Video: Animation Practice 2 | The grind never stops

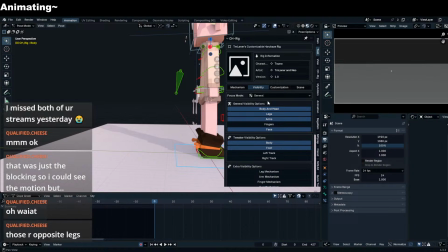33:34 Visibility none.
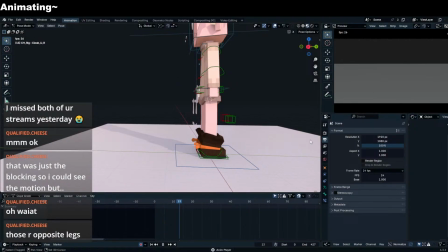33:39 Okay. So let's see this sequencer and preview. The beginning, let's make it to the same. Okay. Copy these poses.
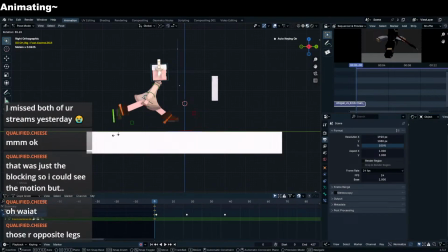Actually, even better. Let me just go flat material.
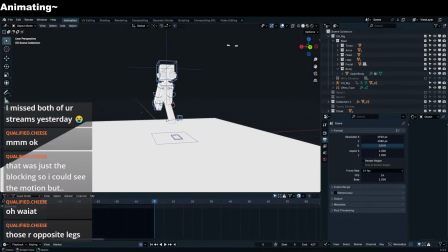34:08 Make it so that we just have her mannequin's body. There we go. Okay, that's all we need.
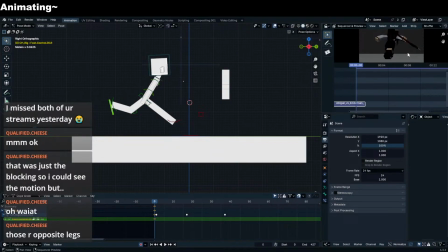34:15 So now let's copy what you just did. Leg contacting on the ground here. Assuming this one is like running like this.
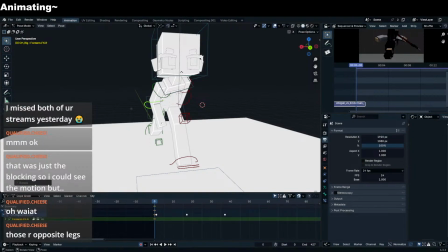34:33 I'm just making an assumption that you rotate it like this. This arm is like this though, as you holding a weapon.
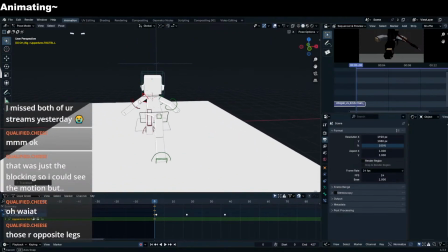34:41 Or is it like a weird running pose? Definitely a weird running pose.
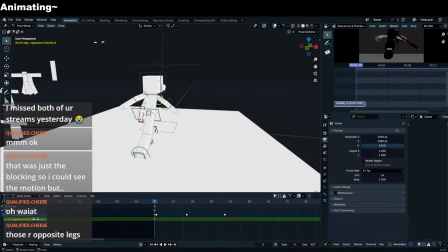34:48 You can have this arm be like kind of stationary, but then this arm still has to be, which I think you did.
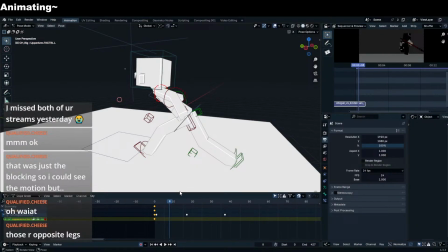34:54 Yeah, you did it, so it's okay. That's fine. 1, 2.
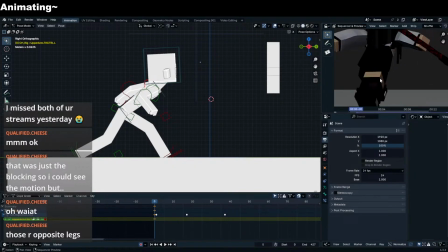35:01 Let's check this. 1, 2. It moves forward, obviously.
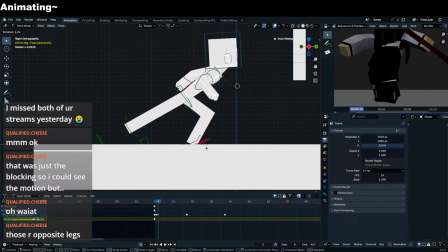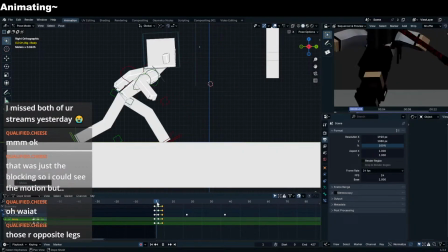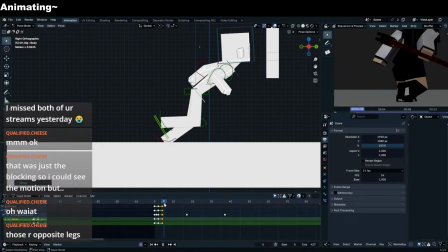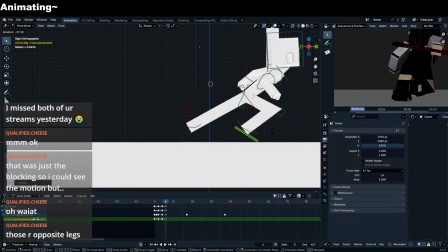35:28 To like this, because she has to. You need to show that she's like.
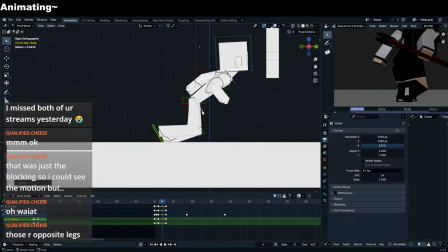35:34 Okay, first of all, lower this a little bit. There we go. Just closer.
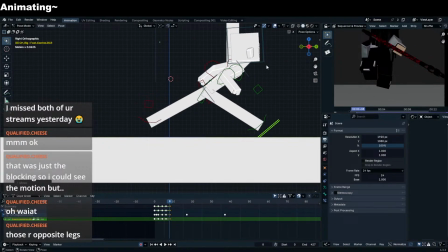35:48 1, 2. Like this. I'm just gonna skip a frame because I want it to instantly land.
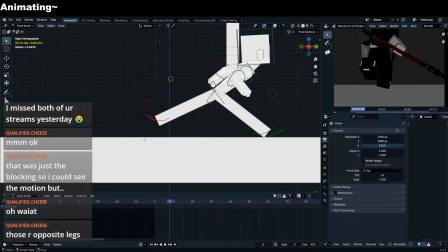35:57 you didn't make it instantly land. I'm gonna make mine instantly land. This side here. Already we can see if you play this animation, this looks weird. Because this traveled no distance.
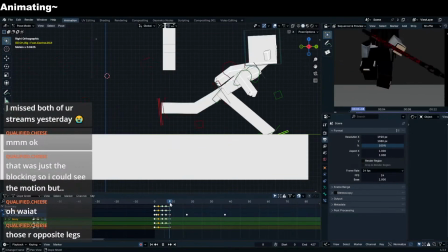36:13 We need to move it forward a lot. Much better. A little too much maybe.
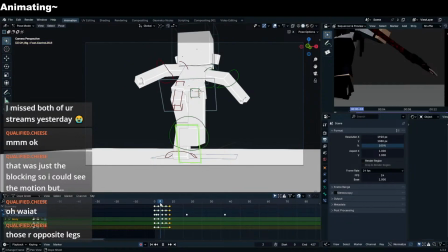36:21 Okay, take it from this direction. That's about the same.
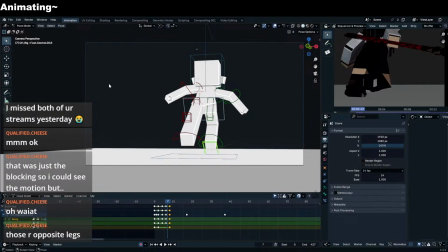36:27 Okay, so here, you're trying to make her whip this direction, right?
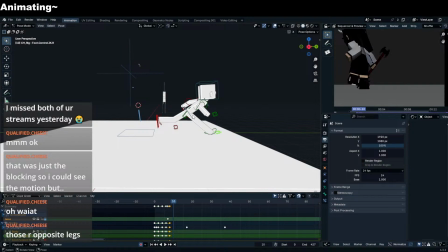36:31 So this is how I would do it. Boom, she's touching the ground. 1, 2, next frame is she's moving forward, but to the left, to the right, sorry.
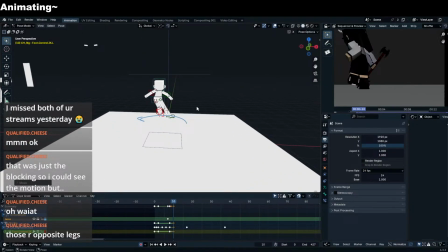36:41 Move her legs closer. She's about to make a change. Rotate her body to the side.
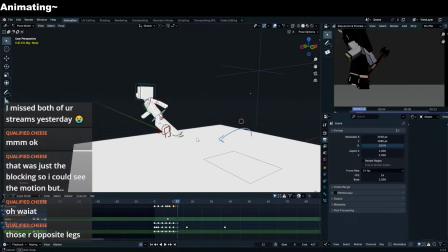36:47 Twist her torso. 1, 2. Twist her torso more. Keep on going in like this general direction.
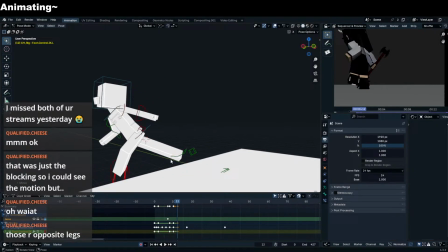36:55 Leg is ready to be placed down here.
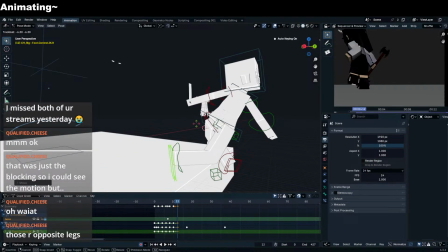37:01 Then this one follows from behind. It's lagging behind.
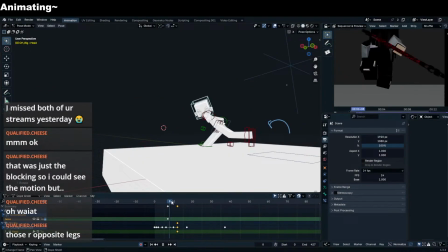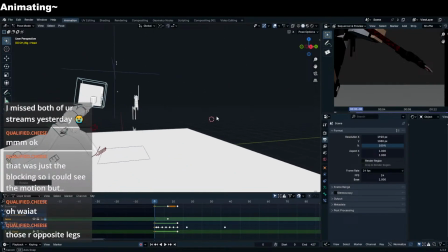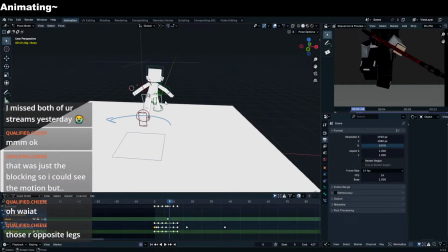37:18 Okay, so this is how it is, right? Also, we could use some anticipation here, because let's say she's thinking of whipping around already, so
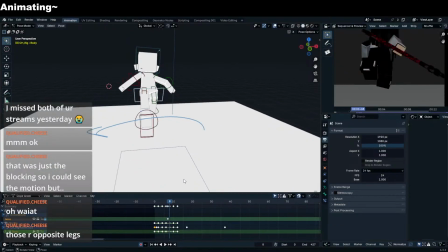37:27 her body should probably already be in the position to turn around, so we can tilt her body a bit
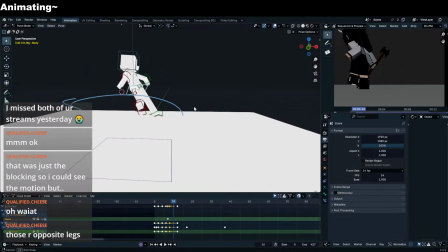37:34 before she actually lands. This way, when she actually does tilt her body, it looks natural.
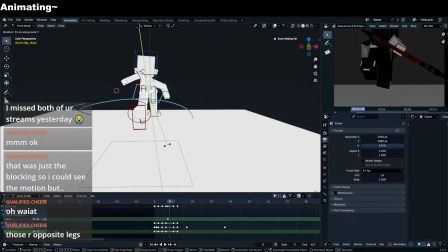37:41 Also, it's the wrong direction. There we go.